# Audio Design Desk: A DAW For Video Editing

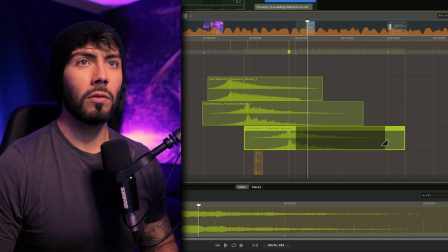[4:05]
And then also, I don't want that to be really drag out, so we'll go and do something like that. Built-in chatbot that will assist you with any...
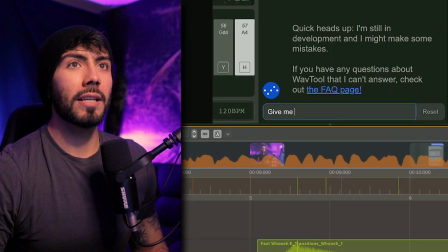[4:10]
Yeah, that's good. Okay, so over here, I'm gonna need some typing sounds. I'm not looking for one hit, I'm looking for a lot of typing.
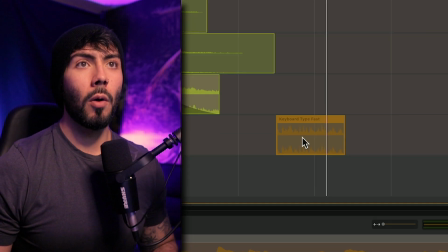[4:16]
That's gonna be good.
It's out of the program. Just type.
It's a little bit too loud though, which I can hit shift down to go and lower the volume by 2 decibels.
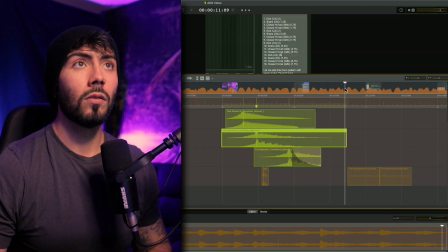[4:23]
And then while holding option, drag on over, we'll copy it.
Program. Just type something into the prompt and watch it go to work.
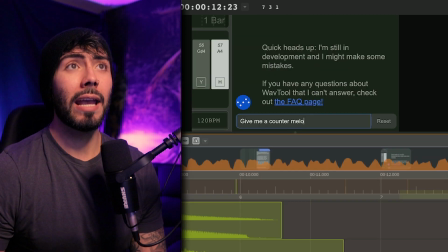[4:27]
Perfect. That actually almost lines up perfectly. But now after the typing and transition, the AI is now thinking for a second, right?
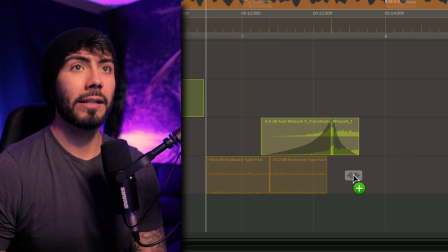[4:33]
Which I have the perfect thing down over here, grabbing that one, putting it back down to the sound effects track. Actually, I've already added quite a bit over here.
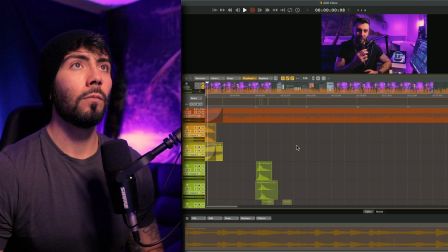[4:39]
Let's go and see what everything sounds like right now.
This could be the best AI tool for music production right now. This entire DAW has AI integration, which allows you to generate MIDI, set up a mixing chain, master the track, and way more.
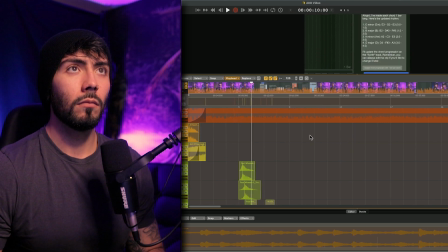[4:49] Wave tool comes with a built-in chatbot that will assist you with anything inside of the program.
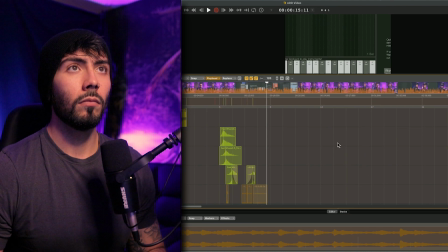[4:53] Just type something into the prompt and watch it go to work in real time, as it applies changes straight to your track, or will even give you advice. Okay, so as you can see from here on out,
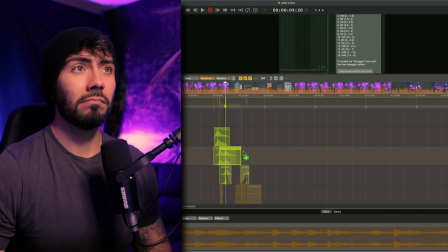[5:00]
I might add some more whooshes, but I'll literally just be going over here and then hitting Alt, finding the spot, and then doing the same thing I've already taught you guys.
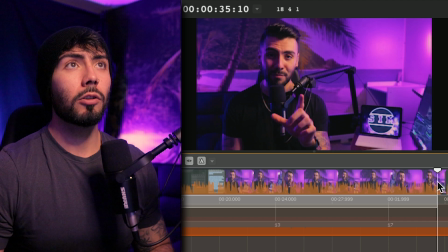[5:07]
Let's move on a little bit further on in the video. So here's where the intro ends, going into the actual content of the video. This is going to be a great way to really change up the pace. Now, intros are very high pace to keep the user engaged. Just as important as learning to pick up the pace, you've got to learn how to really dial things down a little bit, make the video more enjoyable to watch, which there's a great opportunity right here.
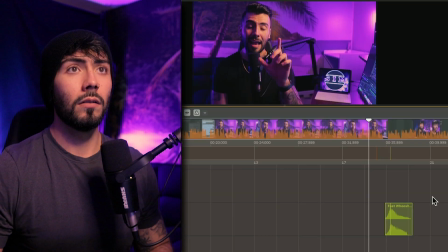[5:24]
I'm gonna grab one of the big whooshes over here, because not everything is as it seems.
Alright, so this is... That wasn't even close. As it seems. Alright, so this is... Better.
Alright, so this transition right here is a little bit longer. It starts, like, right there.
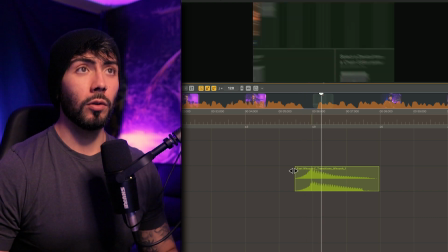[5:35]
You can't really hear the transition until, like, right here. So hitting E will be the stretch tool. So if I pull this on over a little bit more, it'll actually make that a bit longer.
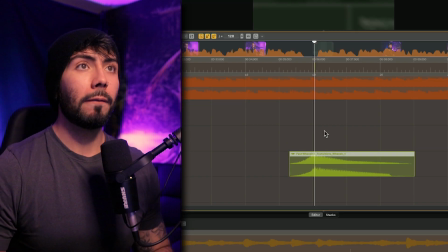[5:43] Seems. Alright, so this is wave...
But at the point of impact for the transition, we'll be hitting C and deleting it right there.
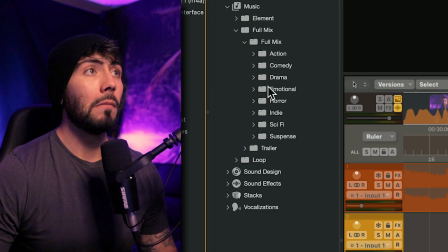[5:48]
I want a different track now. Maybe something more suspenseful.
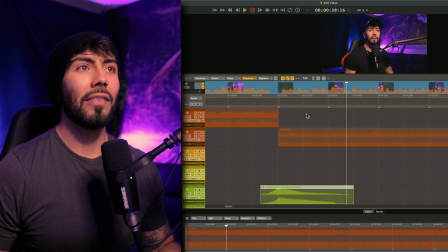[5:54]
That's gonna be perfect. It really slows down the tempo with the track right there, and then also because with the four to the floor pattern, adding more suspense, like what's gonna happen. But now I'm gonna be building out the rest of this intro over here, again just copying and pasting a few things here and there to match up with the edits that I made in my video, but then I'll go over it with you guys and see what we did. So our project is off to a solid start. I especially like how easy it is to switch out sounds on the fly to find the perfect one that you're looking for. Now when getting to learn any new program, there can be a bit of a learning curve until you start to get really efficient with it. But everything is so intuitive here that after only a couple of weeks, I've really started to get the hang of things. The keyboard shortcuts are nice and easy, and I'm starting to learn all the sounds and the packs that I'm using one at a time.
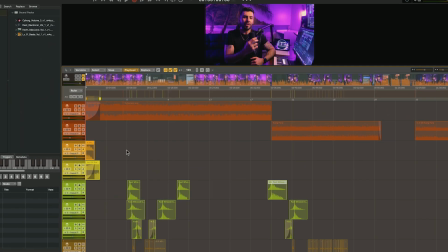[6:34]
Now, let's see how our project is looking. The intro is pretty much good the way that we had it before. I added a few more different whooshes over here to go along with the edits.
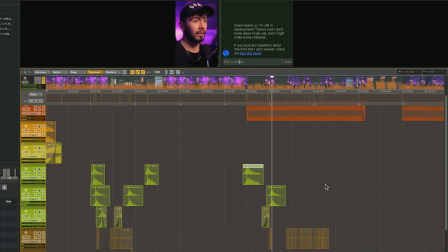[6:40] Straight off the bat over here, go into chatbot, clicking the button right there. Let's start off with a simple chord progression. Can you make me a simple triad chord progression in E minor?
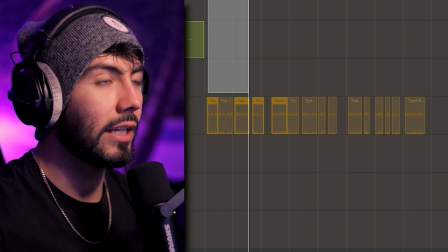[6:53]
It's actually a different typing sample right here than what we had in the intro.
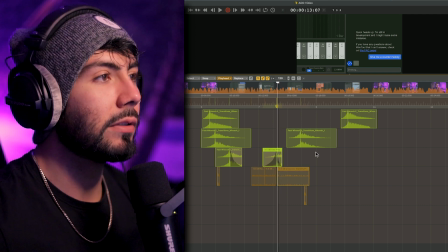[6:56]
Now the intro is so fast paced and I sped up the footage to where it's like, it doesn't really have to time up with what's on the screen. Program. Just type something into the prompt and watch.
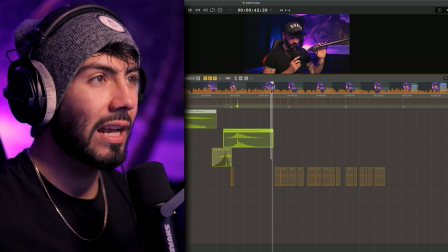[7:03]
And it still flows perfectly fine. But something that's happening natural in real time should sync up a little bit more. So I actually chopped it up so it would match more what's happening on screen.
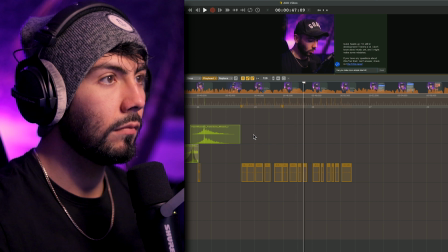[7:09] Make me a simple triad chord progression in E minor.
And that sounds pretty good to me. I think it flows pretty seamlessly. And I do this scene a couple more different times over here. So all I did was actually just held the option button and then dragged it over to where I wanted it. And then it makes a copy of it.
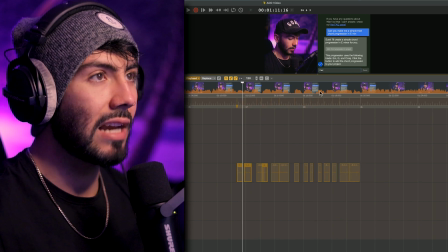[7:26]
Move it around to what seems more natural on screen. And so long as it starts and stops in the same places and has some spaces in between like that, it should be fine.
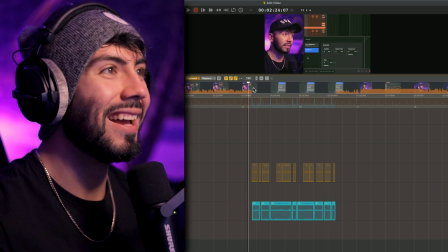[7:33]
Okay, now for this part over here with the ambiance over here, it's going to be some more room tone, okay? And the reason why is I'm saying some pretty sus stuff in this scene.
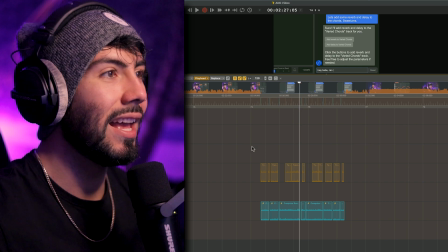[7:41]
So I want to cut out all the music, all the dialogue, and make it seem like I'm boosting the typing, which in turn would also boost the other notes going on in my room, like white noise, fans from a computer or a monitor, anything like that. That's basically what room tone is. However, this microphone is so damn good, and my editing software, there's not a whole lot of room tone that I could really boost, but I wanted to give the effect that there was room tone,
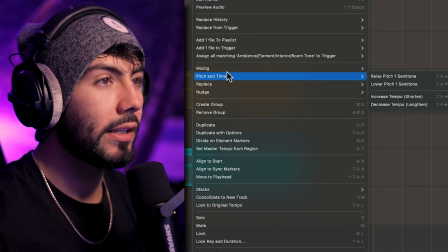[7:59]
so I added some of my own over here using Audio Design Desk. And real quick, this sample actually had a little bit of high-end that I did not want, so to get rid of that high-end, I actually put on some FabFilter Pro Q3, which is a great point to mention that you can use a lot of your third-party VSTs in here,
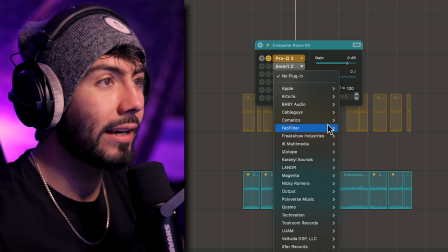[8:12]
like from Cable Guys, Cymatics, FabFilter, Freakshow.